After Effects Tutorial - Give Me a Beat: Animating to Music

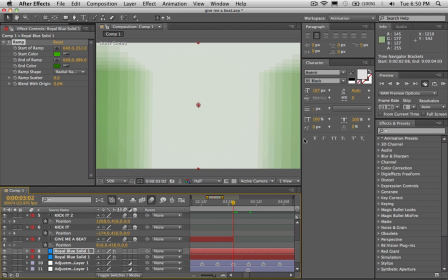2473s
So, I'm gonna go to this edit point that we used before to have our other text disappear,
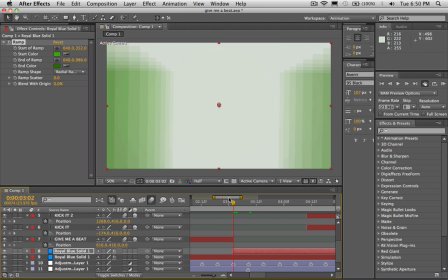2480s
and I think that's where I want it to turn green. So I'm gonna have that green layer start right there.
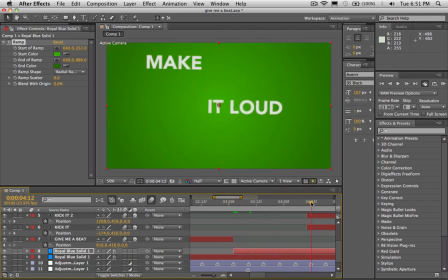2488s
Okay.
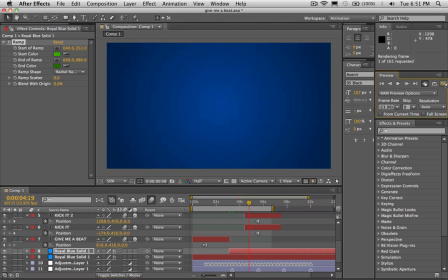2492s
So let's check this out now that we're trying to emphasize.
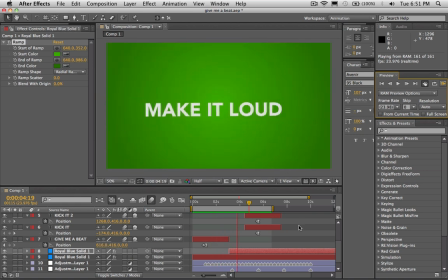2500s Give me a beat. Oh, make it loud. Kick it.
Okay, now you'll notice because we had that orientation wiggle on our camera here that we're seeing this type up here. So it
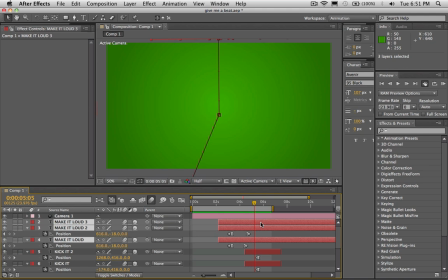2519s
looks like we're gonna wanna make it disappear when it's ended there, just so it's not cutting into the shot there. So I'm gonna select all three of these, hold Alt and the right bracket,
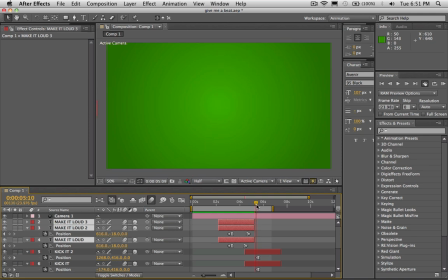2531s
and that's gonna make the end point of these right here so that by the time it's over here, where it was showing up here, we're gonna get it out so it disappears.
Give me a beat, oh, what? Make it loud, why not? Kick it.
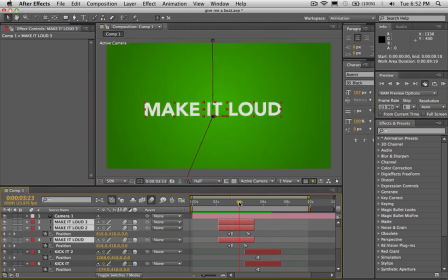2550s
Okay, something else we could do to the shot, something I do a lot to add interest to
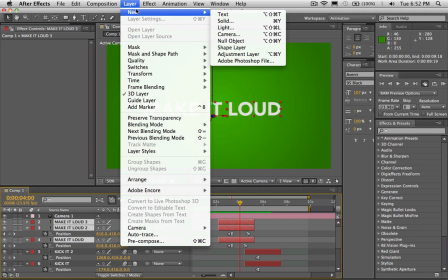2558s
my compositions when I want them to feel exciting, is I'm gonna go ahead and make a new adjustment layer here.
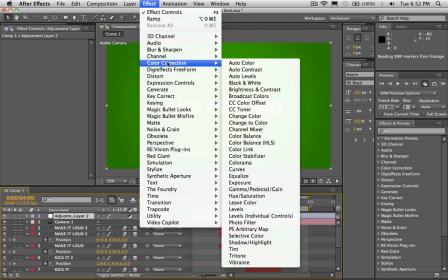2565s
And let's see here, I'm gonna add a curves adjustment.
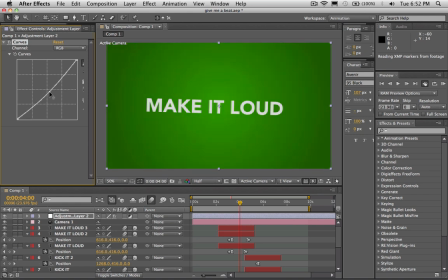2570s
And I'm gonna bring down the curves here, which is gonna make the whole thing darker. I'm gonna go up to my mask tool up here, I'm gonna select the ellipse tool. And now I'm just gonna double click on this ellipse tool now that it's an ellipse icon,
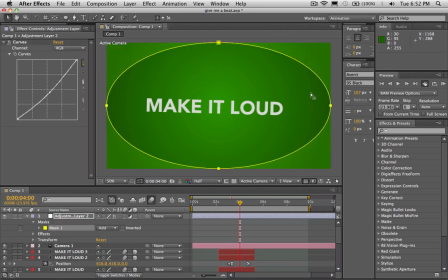2586s
and that's gonna make an ellipse mask the size of our layer there. I'm going to go to our mask option down here on this adjustment layer we just created. I'm gonna go to subtract,
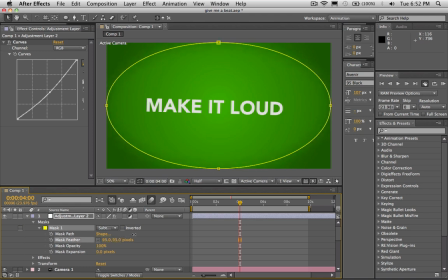2600s
and then I'm gonna twirl down the mask here, and I'm gonna increase the feather to something like 136. And so that's darkening the edge right now, and that's sort of what we want, but actually what we want is some sort of like flickering edge around it.
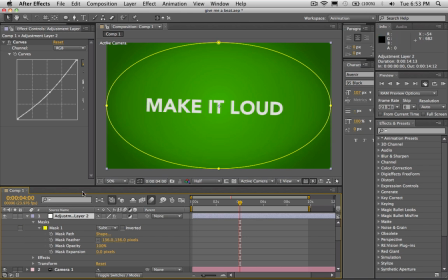2618s
Which is going to just make it more interesting. It just adds one more level of interest to it. So I'm gonna hit T on the layer, which brings up opacity. I'm gonna hit Alt on the stopwatch, which is gonna make another expression.
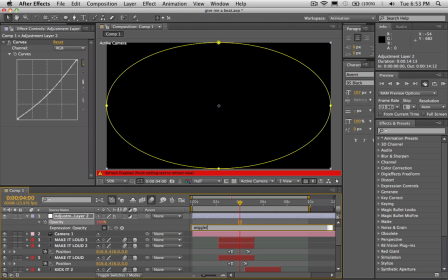2632s
And what we're gonna do is we're gonna make another wiggle expression. So this time we're not gonna be wiggling the position or the orientation like we did for the camera. We're gonna be wiggling the value of the opacity, which is gonna give it a little bit of a flicker look. So I'm gonna want this to be a lot faster than our other wiggle, something like,
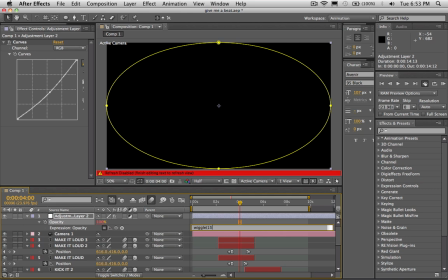2652s
15. And the second value is, I'm gonna set it to like 50, which means that it's gonna go up or down 50 percentage points here.
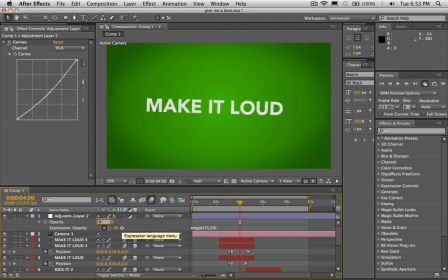2664s
I'm gonna set my opacity to 0 there, because that's gonna make it so, since we have 50 as the amount here, that means since it's set to 0 here, that the maximum value that we're gonna allow the Wickle is gonna be 50.
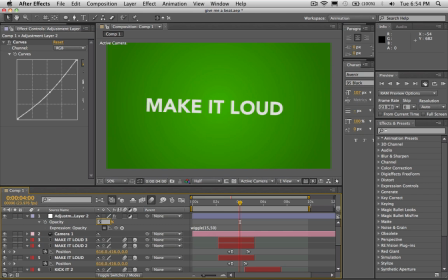2680s
So the max opacity it's ever gonna reach is 50% there. So now that we got this going, let's do another RAM preview now that we have our little flicker there.
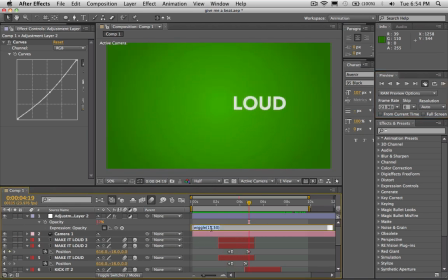2699s
Okay, it looks to me like the flicker's a little bit too fast there, so I'm gonna set this down to 10. And I think I'm also gonna wanna increase the feather there, just so it doesn't look like it's only flickering right on the edges. I want it to be a little bit smoother, so we'll set the feather to like 220.